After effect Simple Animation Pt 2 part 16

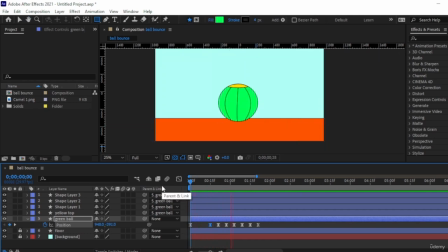(8:18)
Go over it again. I want to make sure it's perfect. Alright, now it's better. Going from the beginning, I'm going to hit M to close the options for green ball. And then on green ball, I'm going to hit R for rotation.
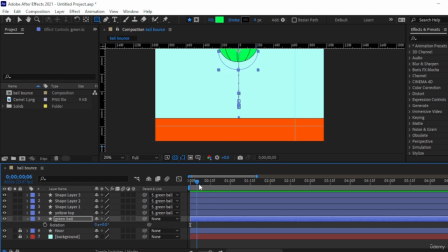(8:37)
So we're going to go back to where the ball starts to come in place. Or better yet, start from before. And I'm going to turn on the stopwatch. And as it comes down, before it hits the ground, you can see there's like a little space.
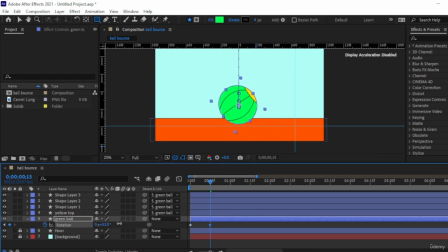(8:55)
I'm going to ask it to rotate. This will go to the left. Rotate a slight bit. We don't want it to like change its course. So, and then after, if I hit space, you can see that it's rotating.
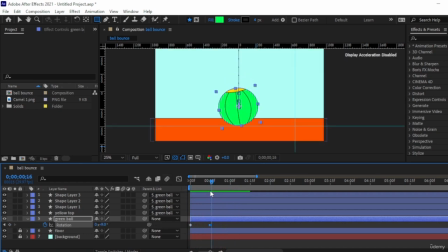(9:14)
And then after it rotated and it goes back up, it should change the rotation. So I'm going to go to the point where it's at its peak. I'll make it like rotate a little bit to the
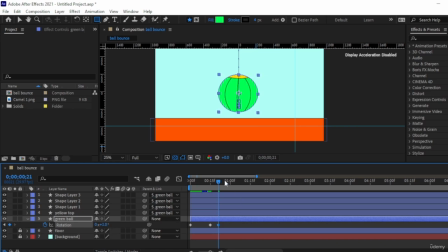(9:30)
right, maybe to 0 degrees or 1. Then when it comes down, it needs to rotate again. So again to the left. And then we have the final movements.
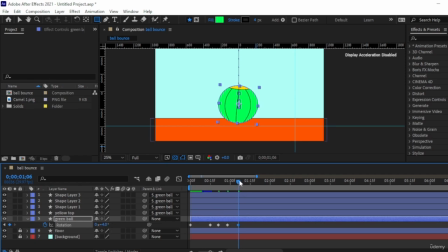(9:48)
Move it to the right. Hits the floor. goes back up, needs to go to the left, goes up, and we're just switching. And the less that the movement is, the less rotation it needs.
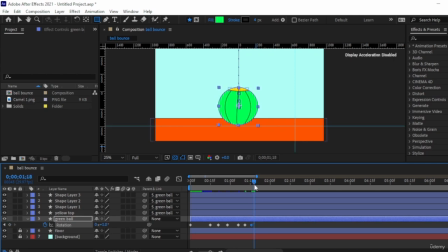(10:08)
So 1%, and then it stands still. So we have to edit the first keyframe because the rotation needs to be more at the first
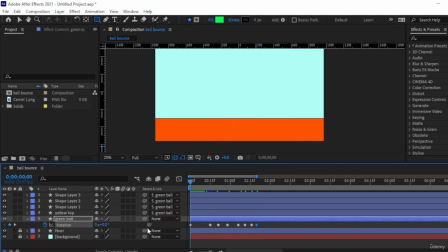(10:24)
interaction with the floor. At the spacebar, I'll see how it looks. All right, so the first keyframe, I'm going to actually start over. When it has such a large impact with the floor, it needs to rotate more. So I'm going to delete that keyframe.
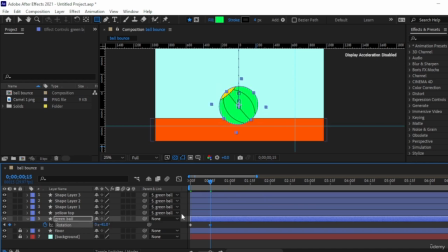(10:43)
I'm going to make it move like 40 degrees to the left. So there it goes. Then let's go back. It hits the floor.
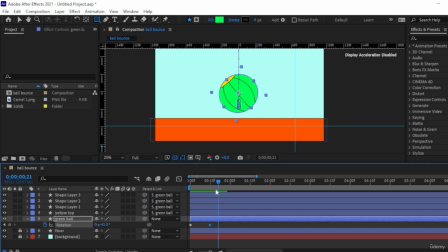(10:56)
When it's coming back up, we need to make it rotate to the right. Then when it's going down to the floor, it needs to go maybe even more to the right.
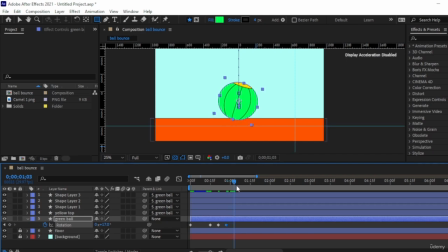(11:14)
Maybe like this much. And as it slows down, it needs to have less rotation. So I'll go with like 6. Hits the floor, changes its course again.
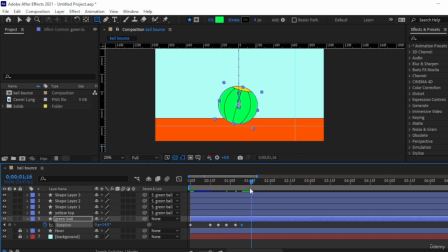(11:33)
Move it to the right, goes up, goes to the left, slight amount. We said when the impact is less, it shouldn't move that much.
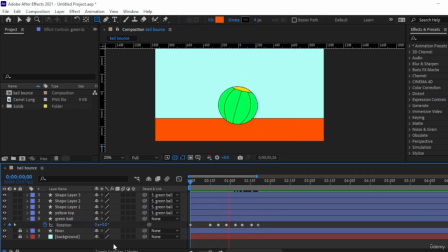(11:49)
Right, let's go back and hit the space bar. You can see now it's kind of moving in a nicer manner. Can hit F9.
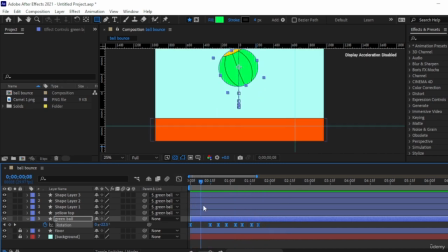(12:06)
Bounces. I might be doing the directions wrong. So it's on the left, moves to the right. It's correct so far. It's the right, and then it.
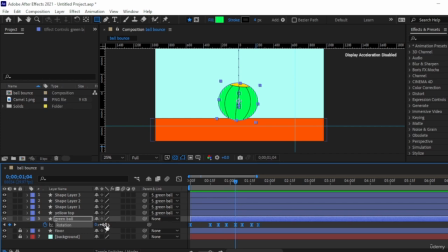(12:22)
Okay, here it needs to be a little bit more intense.